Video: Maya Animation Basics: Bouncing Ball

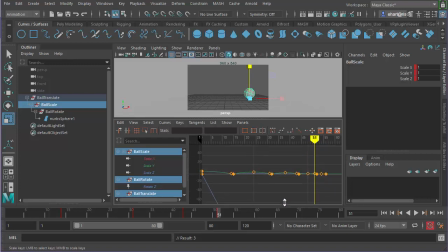(24:26)
And you can see that the rotate values are much larger than the scale and the translate values, and that's because when we're using angular rotation, the values can be up, up in the hundreds.
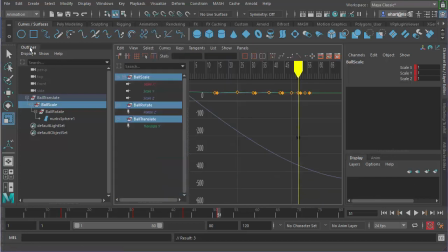(24:41)
So there's a nice little button in this view that allows me to normalize the curves.
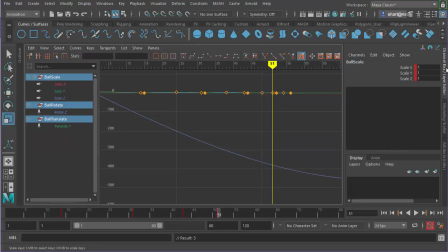So if I choose this Enable Normalized Curve Display, then all the curves are fitted into a range between 0 and 1.
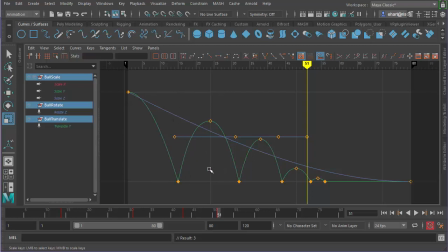(25:03)
Now it's not actually changing the values, it's just displaying all the curves together in a sensible sort of range.
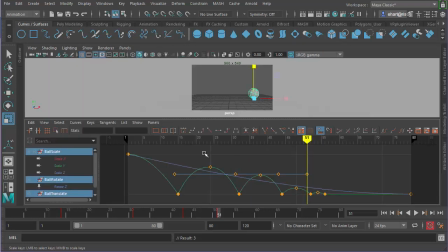Now again, I'll go to the frame just before the last time the ball hits the ground and set another keyframe.
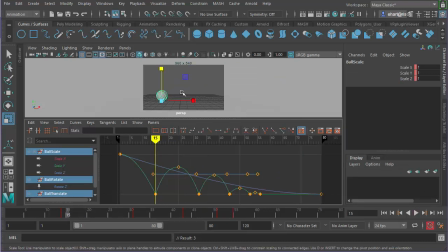(25:26)
And now I'll start at the first bounce. As soon as the ball hits the ground, I want this squashing quite a bit. I'll make this fairly exaggerated, and then squashing outward as well.
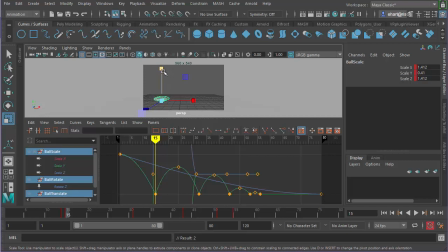(25:39)
So I want the ball scaling down and scaling proportionally outward so that it appears as if it preserves volume. If I didn't scale outward, if I didn't make it fatter at the same time as being flatter,
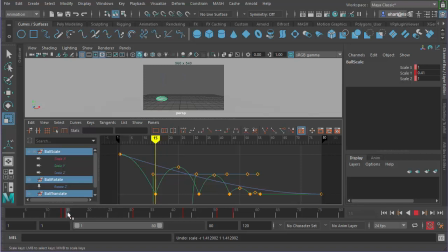(25:54)
then it would just look like the ball gets flat in a bizarre way. It's not actually staying inflated.
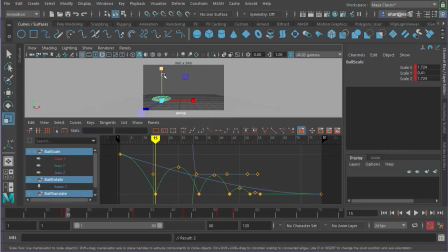(26:10)
So I can proportionally scale on two axes by pressing Control and then click and drag this handle. I can also find the proportional scaling handle, which is here. And in the perspective view, I could tumble around and find the proportional handle for this item.
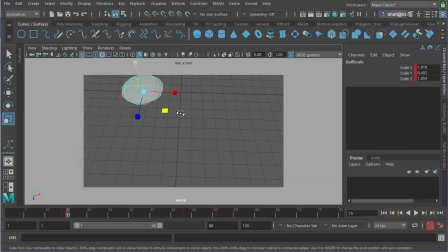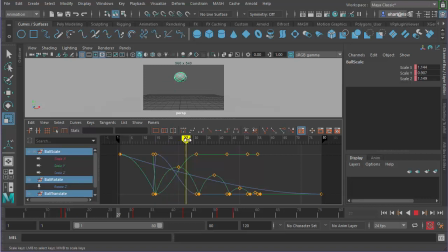(26:37)
Okay, so my ball flattens, but it doesn't get back to its normal shape again until the next bounce. So I actually want it to return to normal somewhere before the end, maybe about here. I'll set the scaling to 1 so it's back to its normal shape.
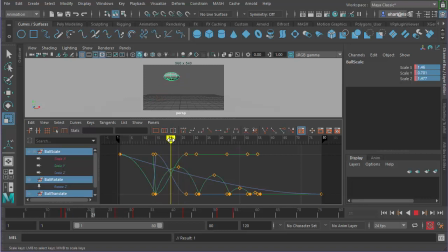(26:55)
That still is not doing what it should, so in order to appear really elastic, I'd want this to
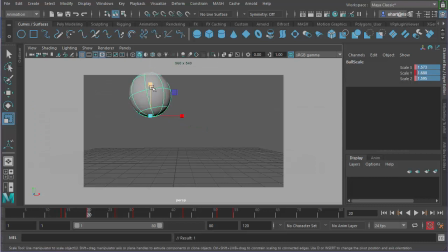(27:06)
scale both up too far and in so that it is stretching.
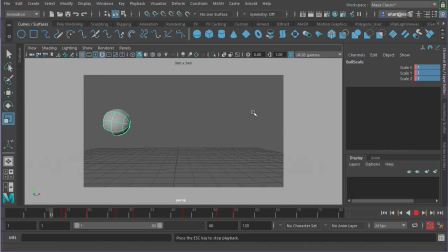(27:20)
And let's play that back and see how it looks. It looks a little weird. It sort of restores itself
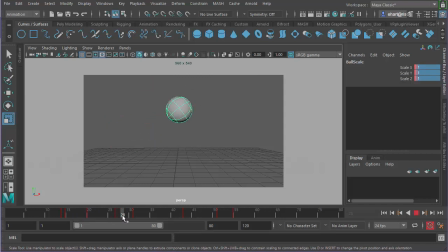(27:35)
slowly, and then it smoothly goes back to the next position. So I want to change this a little bit by first retiming just a hair. I moved that stretch back one frame,
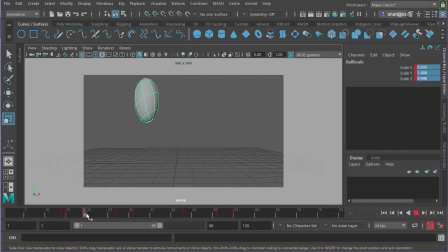(27:53)
and then splitting the difference between the current frame and the next, the current keyframe and the next. I actually want to squash this one more time so that it appears kind of elastic. It bounces up and squashes out and then restores itself.
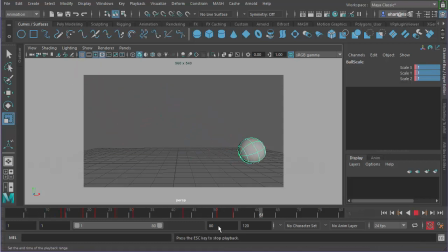Now that feels a bit too extreme, so I'm going to scale this down a little and try again.